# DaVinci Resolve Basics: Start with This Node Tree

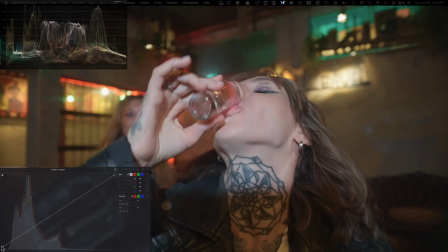4:08 And I'm just going to bring this up a little bit like such. I want to compress my shadows and highlights.
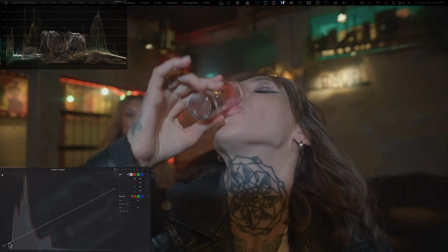4:15 That's what I want to do here. And I'm going to bring my highlights down quite a bit. And then I'm going to create another point right here and I'm going to pull it down something like that.
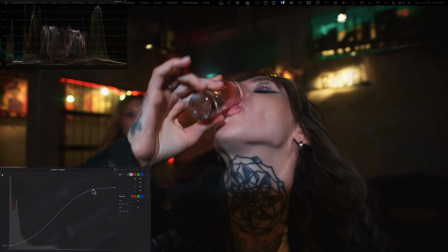4:22 I'm going to pull this up a little bit. I'm going to create another point and I still want to keep my highlights pretty pushed like that. And then I'm going to create another point right here and I'm going to pull this up a little bit, not too crazy, something like that.
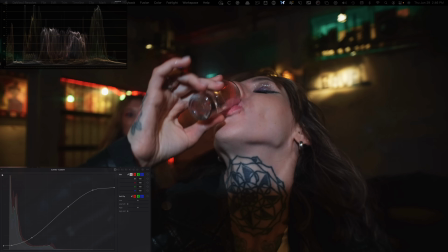4:36 And then what do we want to do here? We can just leave that there, okay? And if we were to now do on and off and look at it, like, yes, we're really pulling the image down quite a bit, right?
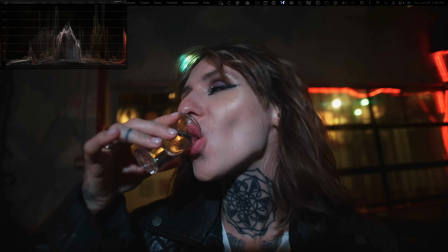4:50 But what you need to look at is our main focus is our hero, okay?
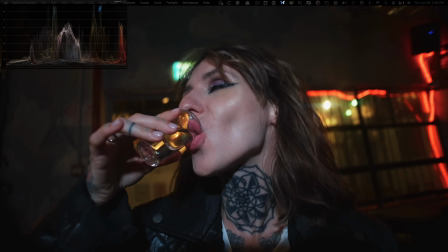4:55 Our girl. and we want her to look perfect. So here her skin was looking pretty thin, right?
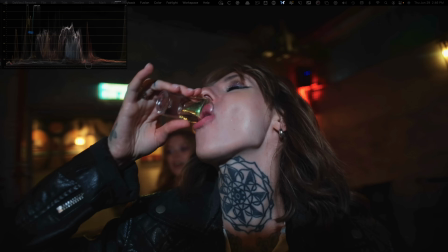5:00 Like the colors don't belong, they don't really wrap around. And if I do after, you can see that now everything is wrapping around and looking a lot better, okay?
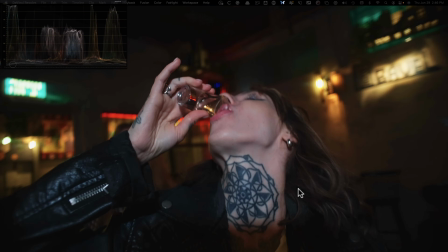5:09 Without losing too much information, we can still make out what's happening in the background, okay? But if we do want a little bit more information in the background, we can click right here and we can start pulling that up a little bit, right? Like, so we can just do something like that. And now we're getting a little bit of that information back.
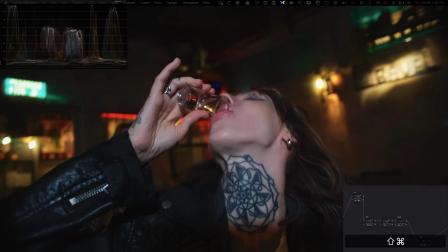5:27 So we're looking pretty good here. I'm just gonna go ahead and go back to this, and I'm happy with what's happening here. Another thing that I wanna do is, this is where I wanna create a little bit of like a color, right?
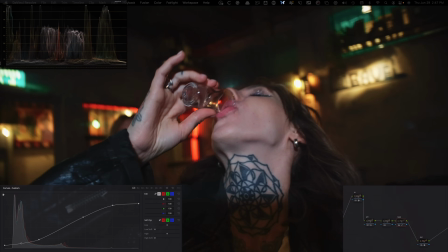5:39 So I wanna create a little bit of a look. So first thing I'm gonna do is I'm gonna go under my hue versus hue, and I'm gonna take my yellows and I'm gonna swing them up a little bit and just keep your focus right here. If I do before and if I do after, you see like I'm just adding a little bit of more of like warmer tones in the yellows, and that just looks a lot nicer.
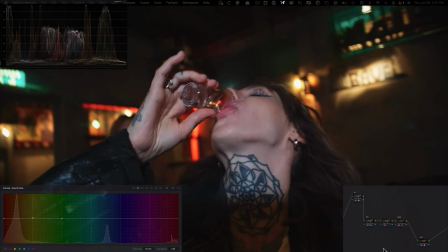5:59 So I'm just gonna leave them there. And then what I wanna do is I just wanna go to my tried and tested RGB mixer, and I wanna play around with it a little bit. I'm gonna say it out loud what's going on,
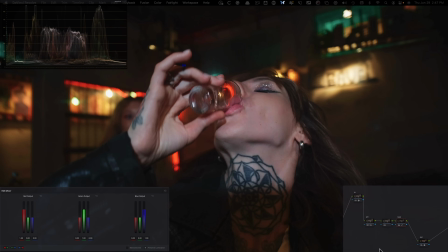6:12 so then it kinda makes sense, because otherwise it's gonna be very, very confusing. So when I'm looking at my image, there's just still a lot of magenta in her skin tones, and I wanna kinda go in like the warm world. So what I'm gonna do is I'm just gonna go in my blue channel.
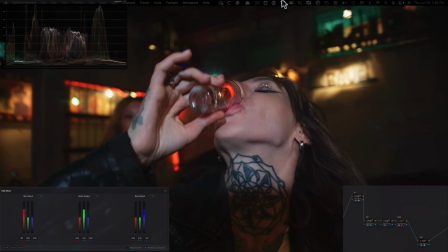6:26 I'm gonna take the red, which is the red in the skin, and I'm gonna subtract some blue in that, okay? So like, look at what's happening, okay? So it's starting to add like a lot of warmth in the skin tones.
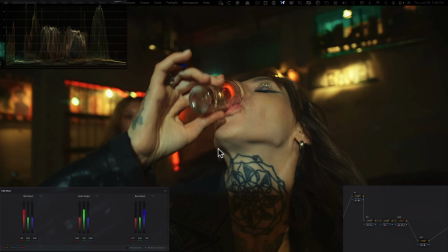6:39 Obviously this is going too far, so I'm just like looking at her hand right here, and I wanna keep pulling back up to something like this. So now if I do before and after, you can see how pink it was before, right?
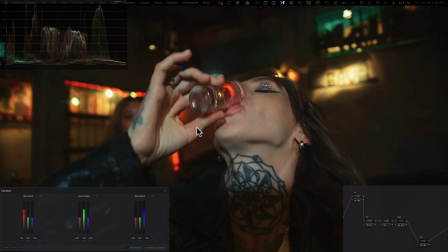6:57 So I'm kind of liking what I'm doing, right? And the yellows become really nice and gold color-like, right? So like, I like that a lot. Now, what we can do is in my red channel, and I'm gonna take the blues and I'm just going to drop them to kind of create, bring some of the teal in the skin tones, right? So like, we're going for cooler tones.
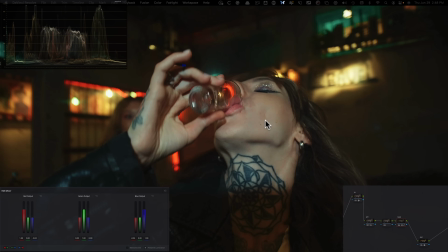7:17 So now if you look at this, like it started to give us like that film tealish tones that we get with like a film negative, right?
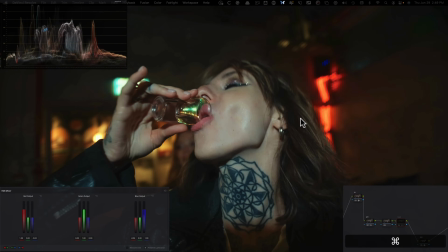7:25 So if I just like go back here and then do before and then after and then come in and like show you,
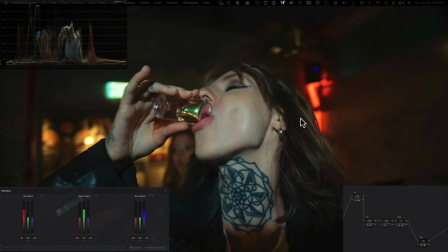7:32 like you're starting to see it's looking pretty good, right? Another thing that we can do is we can go in the red channel again and take my blues, and I can just crank them up a little bit. So we still bring some of the warmth out. I'm just looking at her lips and I'm looking at her skin tone, and I'm bringing some of that back in.
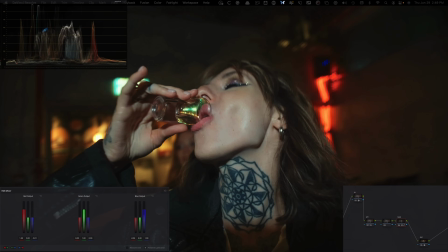7:51 So guys, this is like a very confusing tool, but I wanted to kind of talk you through like what I'm doing,
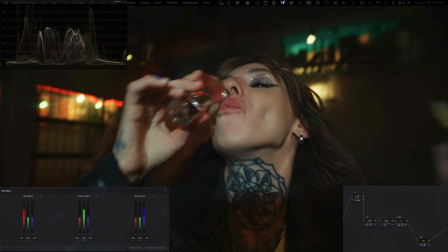7:57 so you know that what it's capable of.
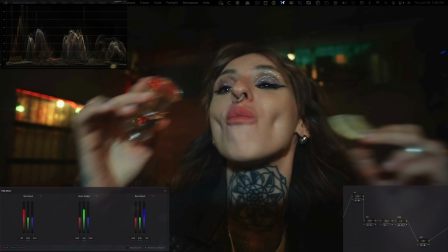8:01 And the results that you can get with RGB mixer, it's near impossible to get it any other way, especially with like your lift gamma gain as well. And we always use lift gamma gain, so I wanted to show you something different.